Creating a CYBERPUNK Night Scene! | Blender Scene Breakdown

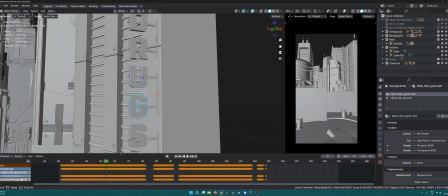intensity of the emission, and basically tweaking things here and there.
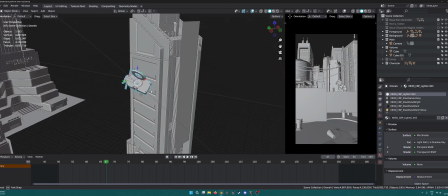There is this drone I added at the end too. It's also from that Kipesh kit, just a path, and it's just following the path.
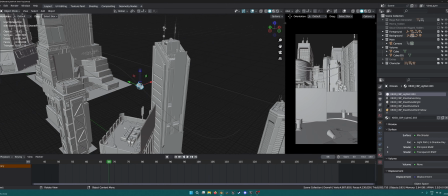It has a few lights on it.
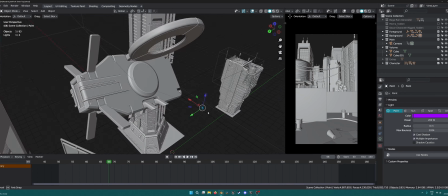I added a light underneath it just to kind of give it a nice glow as it's moving through the kind of scene,
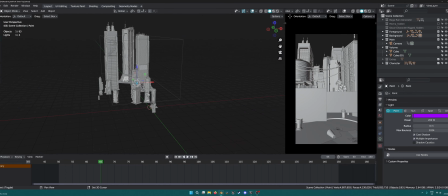and that's it. So we basically, if we break it down
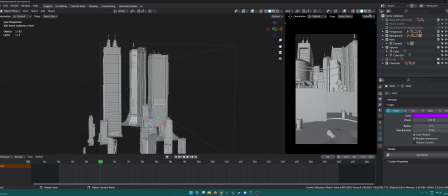to how we make a good scene,
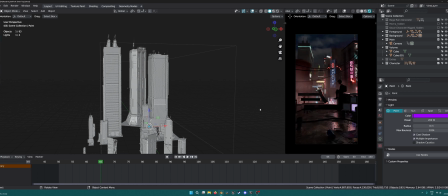I'd say there are a few things that you have to keep in mind. There is this rain that I added at the end. There's an add-on called the Bugger Rain Generator.
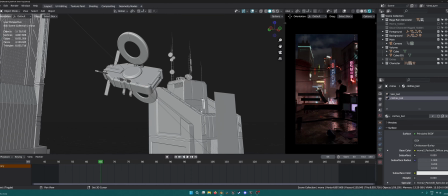I think it's messed up now. Oh no, it's here. So we have this rain.
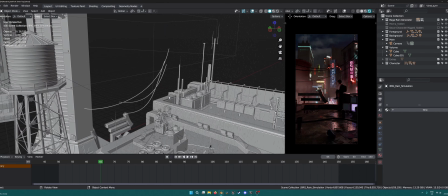It's just an add-on that generates rain for you basically. It's pretty good because it has rain.
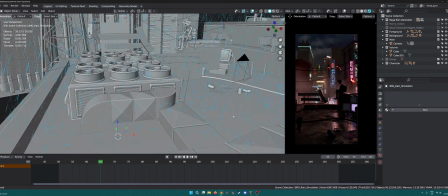It gives you these raindrops on whatever it's falling, as you can see.
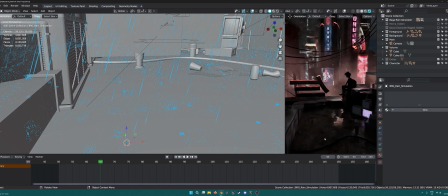It even gives you nice puddles or whatever, splashes or something when it kind of drops onto the ground, which is pretty good.
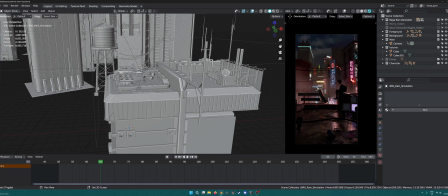But you can keep adding any of these things.
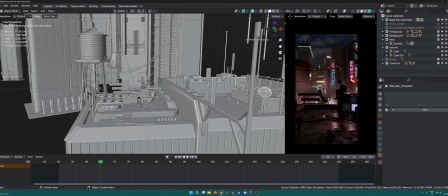You can add dust elements, you can add trash, all these kinds of imperfections, all these kind of little details to kind of improve your shot.
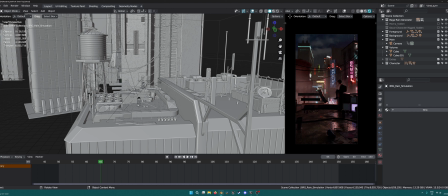So yeah, the few things that I would say that you have to look out for in a scene is, first of all, set your camera up, because if you don't have your camera set up,
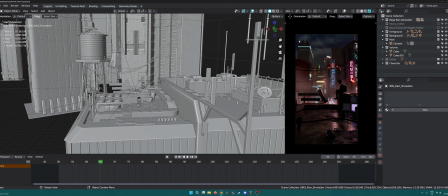you're going to be all over the place and placing unnecessary stuff. Even though I had my camera set up, I still have some unnecessary stuff in my scene. So you need to figure out where your camera angle is, or at least a ballpark, so that you can move it around a bit,
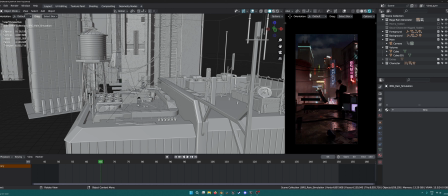but you should have a general idea of what your scene is going to look like, as in from camera angle point of view. Secondly,
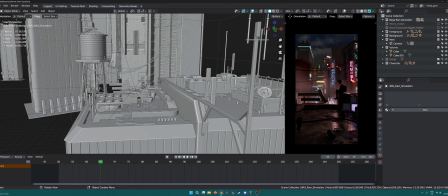you need to have, obviously you can either divide it into foreground, background, midground, or have a subject, which really causes the viewer to focus in on something, instead of if I just remove this subject.
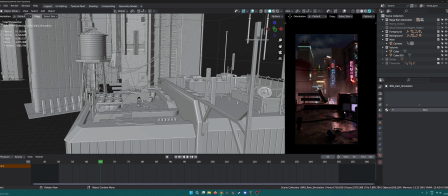It's a nice scene and all, but it's not got a story. There's nothing to focus on. I don't know what I'm supposed to concentrate on. I mean, it looks all good, but as soon as you add a character in or a subject in, it could be a car,
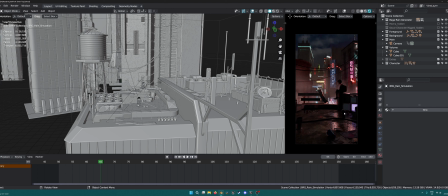it could be a character, it could be anything basically that grabs the attention. So now you know that there's something related to this girl, there's something related to this character going on.
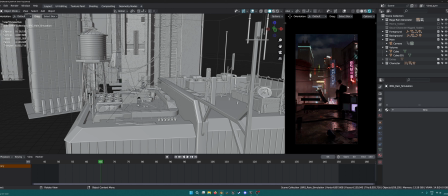Why is she up here? What's she doing? I mean, the possibilities are endless really. You could have anything up here. So that's the second thing, that if you have a subject, it just makes it easier to focus on, and also
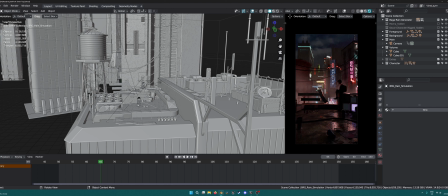you can get away with imperfections or like something that doesn't look so good in the rest of the scene, because not everyone's going to be focusing on the rest of the scene. This is all peripheral vision, and this is what we're focusing on.
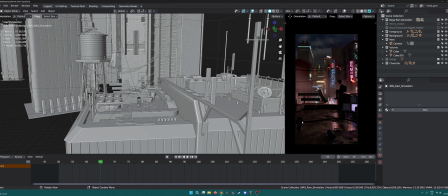So even if, for example, this doesn't look so good, or there's something in the background that's kind of off, the textures, the lighting, whatever, your focus is going to be here. But obviously then you have to make this part really, really good, so that if you are focusing on this, you know that it looks good and it doesn't look off.